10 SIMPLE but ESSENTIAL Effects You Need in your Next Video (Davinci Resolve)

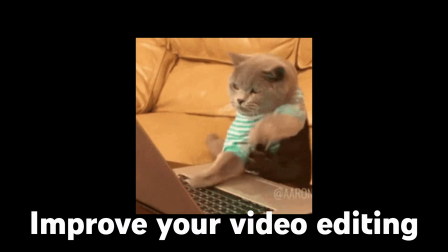0:00 new content creator or have no idea how to improve your video editing, these 10 simple effects will help solve your problem in Davinci Resolve.
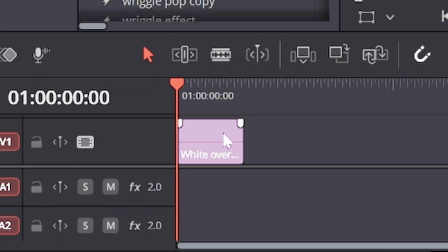0:06 Starting with a white overlay. I know this doesn't seem exciting, but this little thing can do many things from flashes to filters.
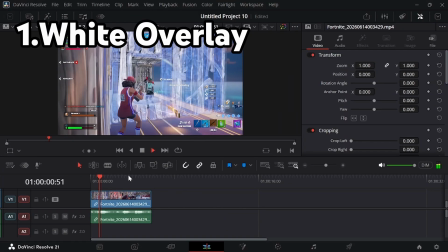0:13 It will definitely help your videos pop. For this example, I'm going to be using this gameplay footage.
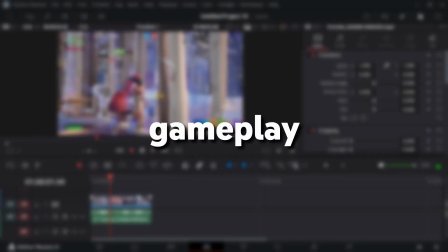0:18 By the way, these effects aren't exclusively useful for gameplay videos, so if you make IRL content, you can keep watching.
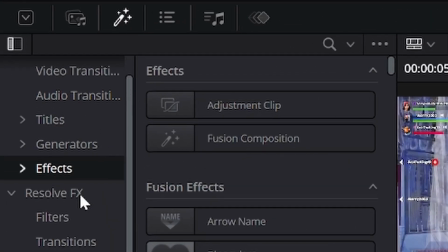0:23 To make the effect, go to your effects tab, click generators,
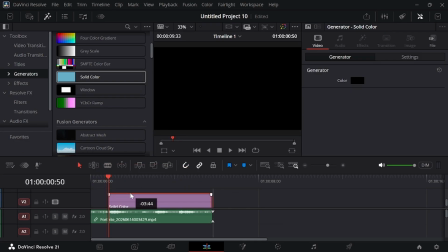0:26 scroll down and insert the solid color into your timeline, and then after this, click on the color and change it to white.
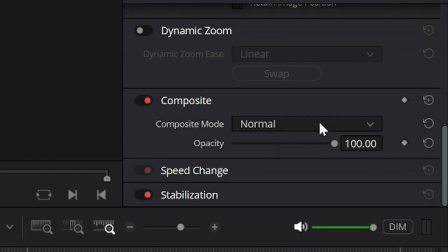0:32 Then go over here, scroll down to where it says composite and change from normal to overlay.
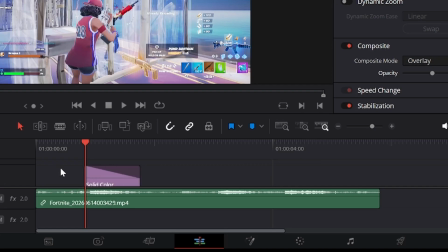0:38 From here, you can adjust it to your liking. You can also add a fade in or a fade out to add that flash effect.
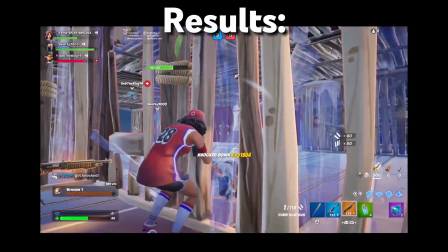0:43 From the results, you can see that the white overlay really gives an added pop to the video. The next effect is actually going to be a tone one, and it's going to be these red and green fade outs.
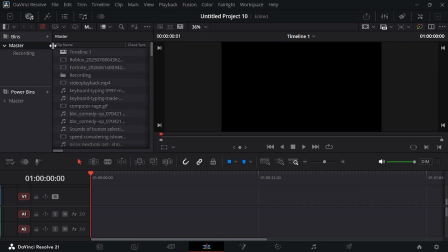0:53 These are useful for when you're trying to express when something is correct, wrong, an achievement, or a failure.
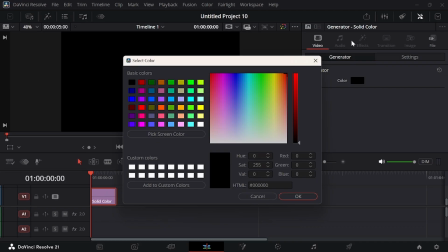0:58 To create this, you'll need a new solid color in your timeline. Change the colors to either red or green, and then just adjust this node to near the start of the clip.
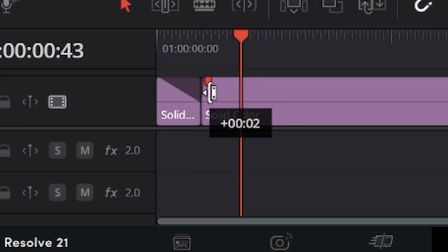1:06 This makes the color fade out. You can also adjust the fade in if you want. Now change the length to however long you want, and there you go.
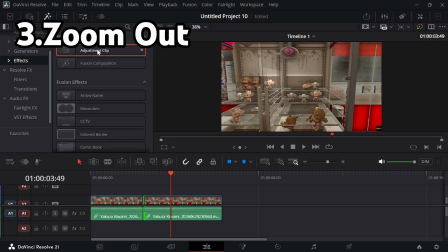1:12 Effect number 3 is going to be this zoom out to show when something is awkward. To do this, add an adjustment layer and then change its zoom to about 0.75.
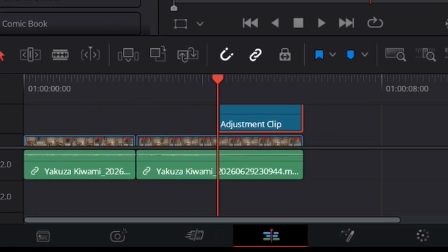1:20 Well, you can't just go in and adjust the zoom on each specific video you want.
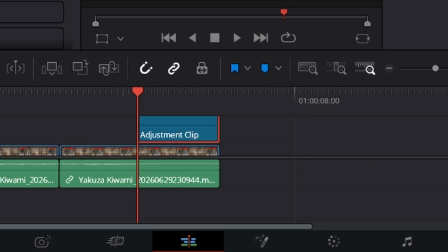1:24 I found that using this adjustment layer is easier because it affects all the layers under it, and you can also save it as a preset.
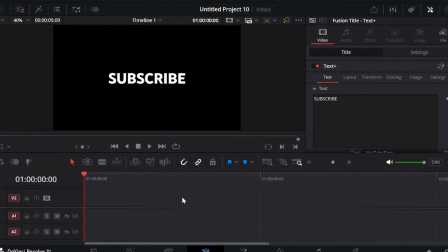1:32 Effect number 4 is going to be the slow camera shake that can be useful if you want to add some movement to your video.
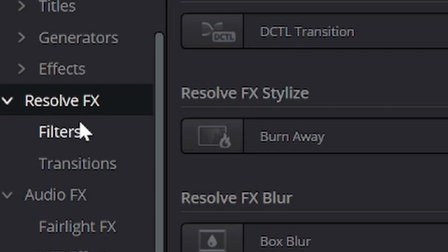1:38 To do this, add an adjustment layer and in Resolve effects, look for camera shake and drag it onto the adjustment layer.
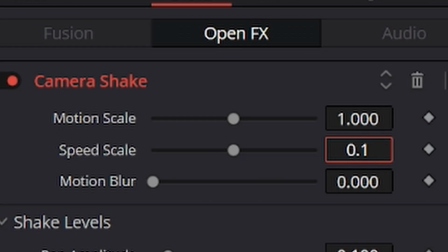1:44 Then adjust the speed to 0.1 and the motion scale to around 0.5.
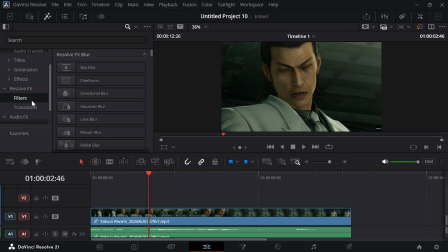1:50 Effect number 5 is going to be similar to 4 because we are going to be making this intense camera shake to make this footage more crazy.
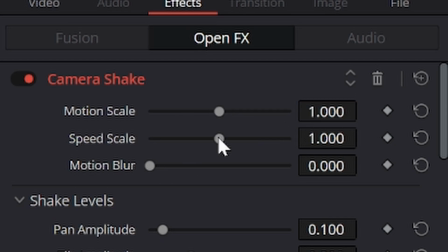1:57 So to do this, you need the camera shake on the adjustment layer, put the motion scale to 0.5 and the speed scale to 2, then scroll down and crank the PTR speed all the way up,
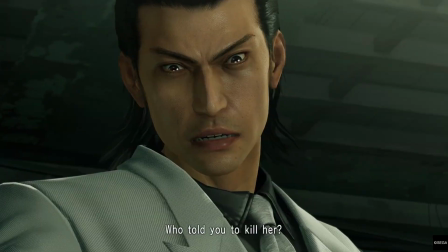2:05 and boom.
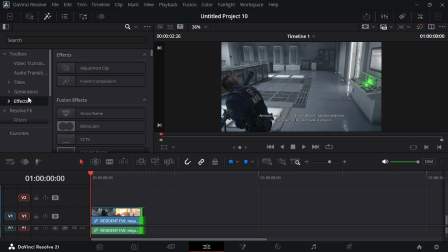2:10 Moving on to effect number 6. For this one, we're going to be making cinematic black bars.
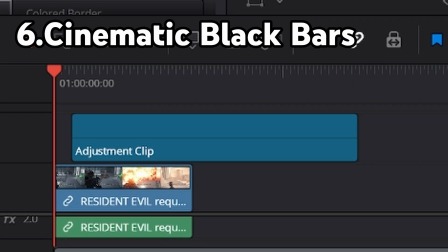2:15 And for this, we're going to use an adjustment layer.
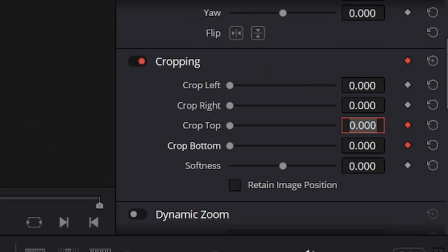2:17 And on the adjustment layer, make a keyframe for the top and bottom cropping, and then go a few frames forward and change both to around 75.
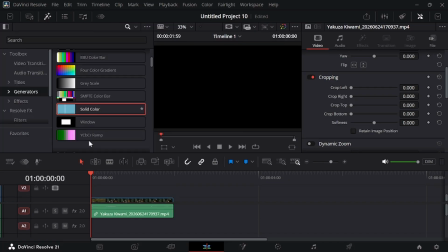2:27 The next effect is going to be just black and white color grading. To do this, add a solid color to your timeline, change it to white, and change the composite to saturation.
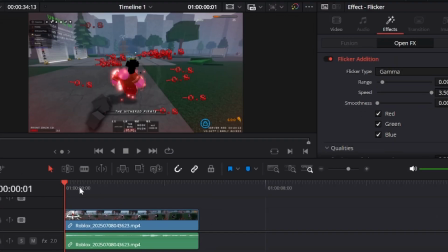2:37 For effect number 8, it is going to be just zoom in with motion blur. To do this, add the usual and put a transform effect onto it.
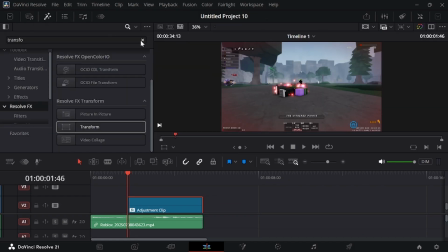2:44 This is important because it gives you the ability to add motion blur without needing Davinci Resolve Studio.
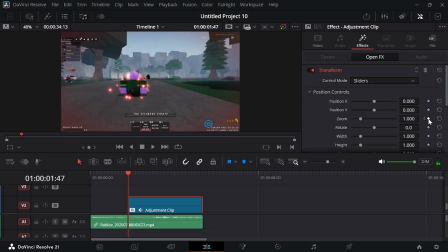2:49 Add a keyframe for zoom at the beginning of the clip and go a few frames forward and change it to 1.2.
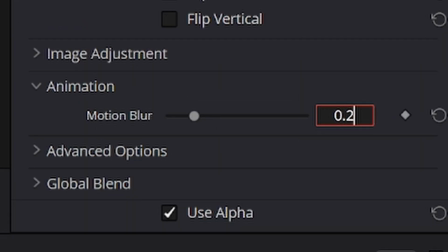2:54 And for the motion blur, I like to keep it around 0.25.
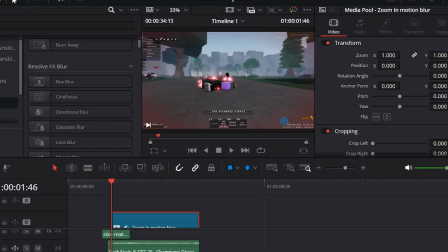2:59 Okay, for the next effect, I'm going to add on to the previous footage, and we are going to add a cinematic flicker effect.
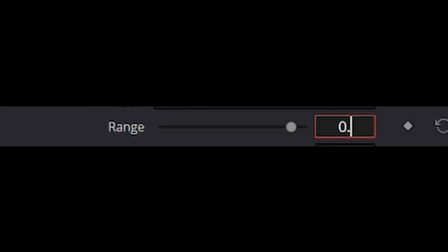3:04 Look for the flicker effect and put it onto a new adjustment layer and change the range to 0.08, and then crank the speed to the max.
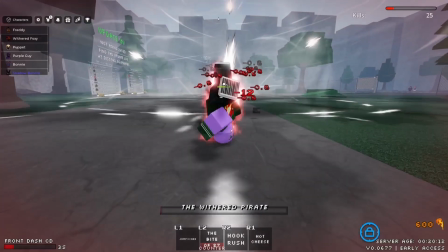3:11 And now you have an epic scene.
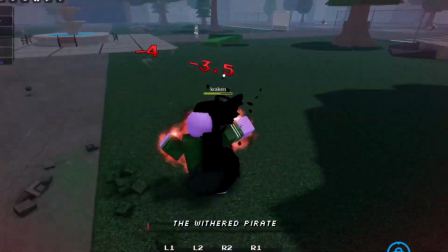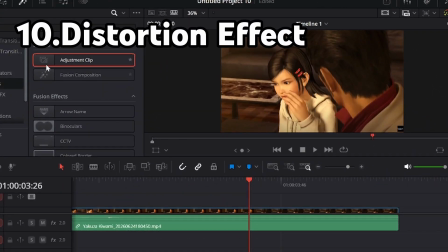3:18 Last but not least, I'm going to teach you how to do this funny distortion effect that I created. I don't think I've seen anyone else do this effect, but it does have very niche uses like exaggerating someone crying.
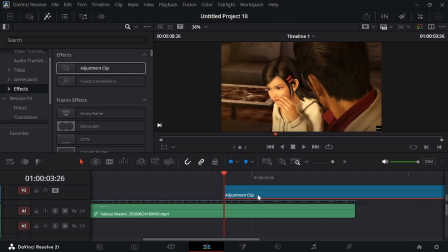3:27 But in order to make this effect, add an adjustment layer and on it, add a fast noise to it and change the preset to water.
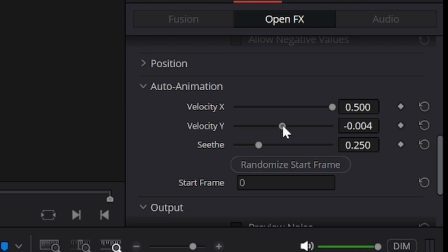3:32 Then put the scale to 1.3 and then scroll down to auto animation and adjust the velocity X and Y to the max.
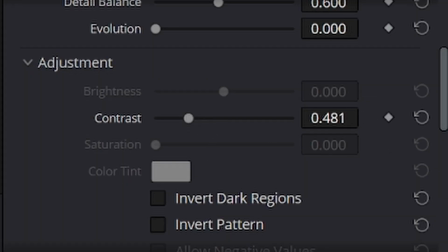3:39 Lastly, put the contrast to 0.48 and we're done.